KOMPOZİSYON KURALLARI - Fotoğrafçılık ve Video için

Hayır. İşte bu noktada da karşımıza üçler kuralı çıkıyor.
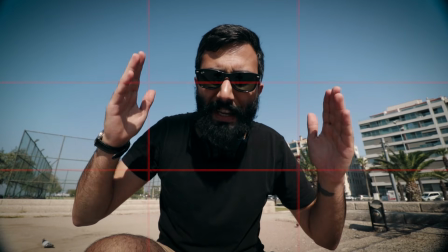4:13 Şimdi bu üçler kuralında kompozisyonumuzu 3 eşit parçaya, tam şuradan çizgiler inecek, böldüğümüzü düşünelim.
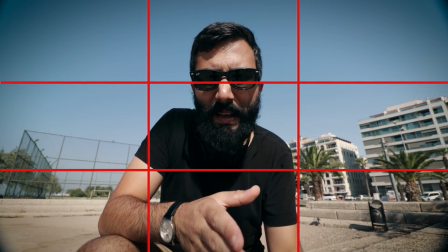4:20 Burada konumuzu ya da objemizi bu çizgilerden birine konumlandırmamız lazım.
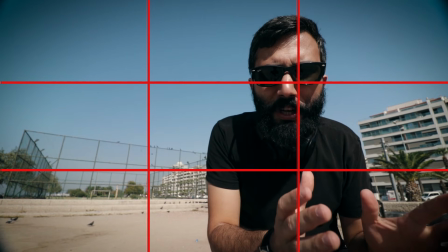4:25 Fakat ortaya değil. Mesela şuraya. Objemizi ya da işte konumuzu buraya konumlandırdığımız zaman şurada bir boşluk kaldı.
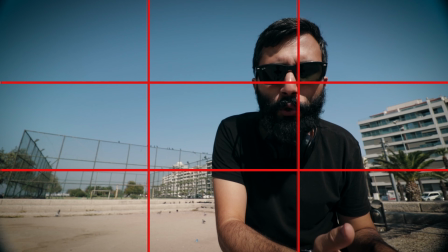4:34 Bu boşlukta da özellikle YouTube videoları için olsun ya da bir reklam çekimleri olsun,
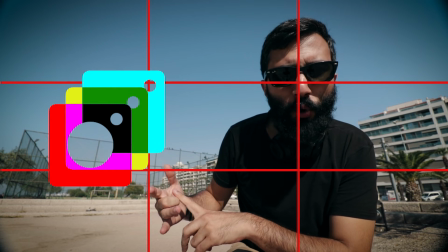4:39 buraya çeşitli görseller, grafikler, logolar, yazılar ekleyebilmeniz için bir boşluk yaratıyorsunuz.
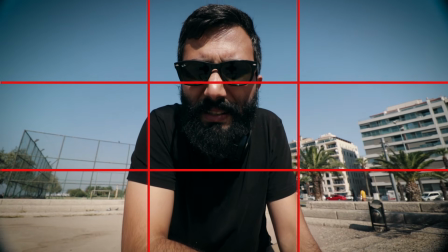4:45 Eğer ki tam ortada durursanız yazı ekleyebileceğiniz bir yer yok.
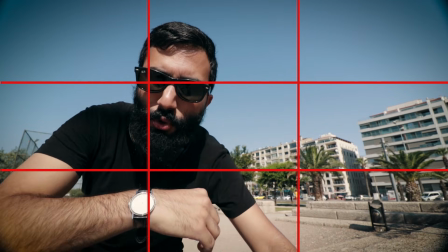4:50 Sadece kendi üzerinize ekleyebilirsiniz. Fakat biraz önce de söylediğim gibi, eğer yana geçerseniz buradaki bu boşluktan yararlanabilirsiniz.
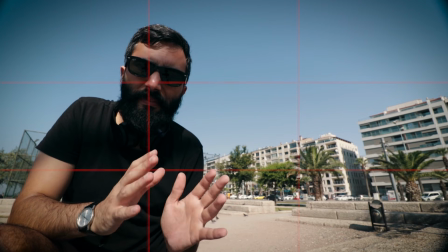4:58 Bu da üçler kuralının elbette üzerine konuşulacak daha fazla şey var. Fakat avantajlardan biri bu üçler kuralını kullanabilirsiniz. Yine kameranızın içerisinde kendi ayarlarından gelen bu çizgiler var.
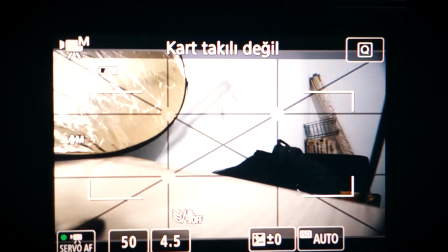5:11 Bunu da kameranızdan otomatik olarak açık bırakırsanız kullanmanızı tavsiye ediyorum. O zaman diğer maddeye geçelim.
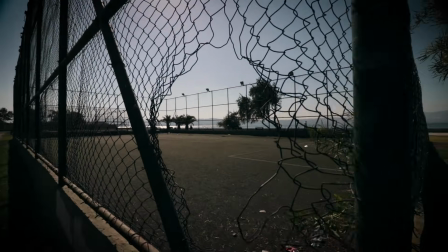Şimdi bir sonraki konuşacağımız konu ise kamera yüksekliği. Şimdi yüksek ihtimalle çekim yaparken kameranın göz hizasında olmasına dikkat ediyorsunuzdur. Bu güzel, bunda bir problem yok. Fakat bazı durumlar var ki eğer ki bu bakış açısını değiştirirsek çok daha farklı, çok daha güzel etkiler elde edebiliriz. Şimdi daha önceden ben zaten bir video hazırlamıştım daha iyi videolar için öneriler diye. Eğer ki o videoyu izlemediyseniz... Ses. Neyse geçti. Şu köşede bir video çıkacak. Bu videoyu eğer ki izlerseniz onu bir kenarda açın, sekmede dursun. Daha iyi videolar çekmek için kompozisyon kuralları dışında da tavsiyeler veriyorum. Sizin için yararlı olacağını düşünüyorum. Neyse bu maddeyi de orada da söylemiştim de oradan aklıma geldi. Daha farklı kamera açıları kullanırsanız videoda da daha farklı etkiler elde edebilirsiniz. Şu şekilde bir örnek vereyim.
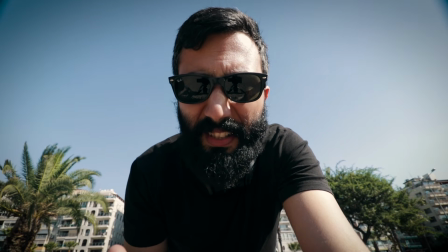6:19 Eğer ki kamerayı şu şekilde aşağı koyarsanız karakteriniz olduğundan daha büyük gözükecektir, daha güçlü gözükecektir.
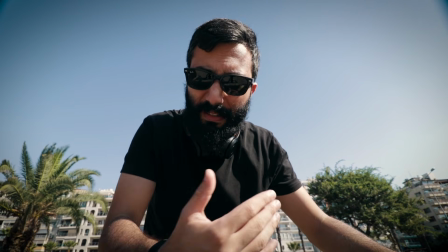6:25 Zaten pek çok rap klibi olsun, işte rock klipleri olsun, yani müzik kliplerinde de bunu görebiliyorsunuz.
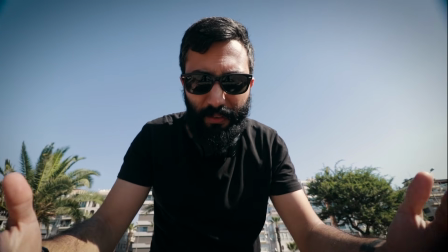6:31 Hani hatırlayın. Hatta şöyle göstereyim.
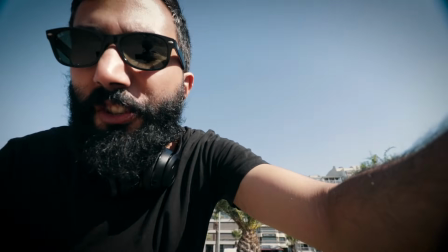6:38 Hatırladın değil mi? İşte aynen bu şekilde kullanabilirsiniz.
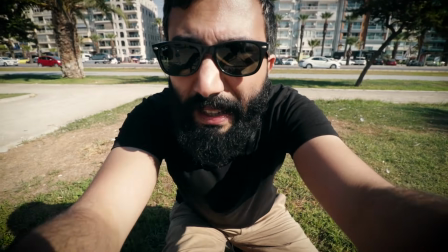6:43 Ya da bunun tam tersi durum mevcut. Eğer ki şöyle kendinizi aşağı doğru koyarsanız karakteriniz olduğundan küçük,
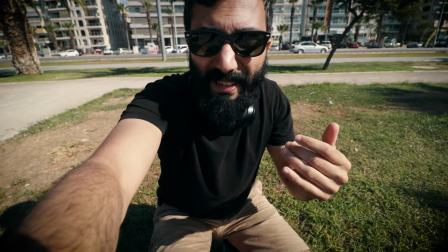6:51 korkmuş, küçülmüş, böyle daha savunmasız gözükecektir. Bu anlamda kamera açılarını kullanmanız daha dinamik, daha iyi videolar çekmenizi sağlayacaktır. Bu da kompozisyon kurallarının oldukça önemli öğelerinden bir tanesi. Şimdi burada size şunu tavsiye edeyim. Farklı kamera açıları kullanın. Deneyin, farklı şeyler deneyin. Bazen hiç ummadığınız bir kamera açısı sizin için daha iyi olacaktır. Allah'ım her yerden bir şey geçiyor. Neyse deneyin. Diğer maddeye geçelim. Şimdi bu maddede konuşacağımız şey ise takip eden çizgiler. Bu nedir? Çok kısa bir şekilde özetleyeyim. Şuradaki çizgiyi görüyorsunuz. Şurada bir tane çizgi var.
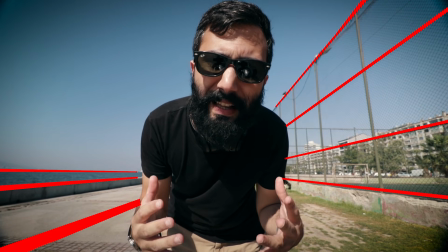7:34 Şurada da bir çizgi geliyor. Tüm bu çizgiler nerede birleşiyor? Tam olarak burada.
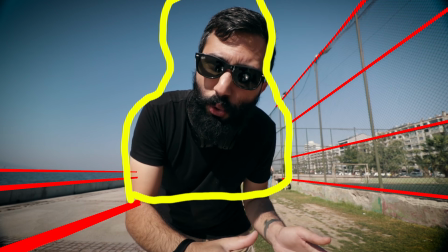7:39 İşte bu çizgiler videolarınızda önemli olan şeyin ne olduğunu, merkezdeki kişinin ne olduğunu gösteren çizgilerdir. Özellikle fotoğrafçılıkta da çok sık kullanılan bu çizgiler aslında oldukça önemli güzel kareler elde etmenizi sağlıyor. İşte size birkaç tane daha örnek vereyim başka videolarımdan ya da çekmiş olduğum fotoğraflardan, böylece daha anlamlı olacaktır. Peki bu çizgiler nerelerde var? Sokaklarda var. Yollarda var, trabzanlarda olsun, binalarda olsun, hemen hemen her yerde bu takip eden, devam eden çizgileri bulabilirsiniz.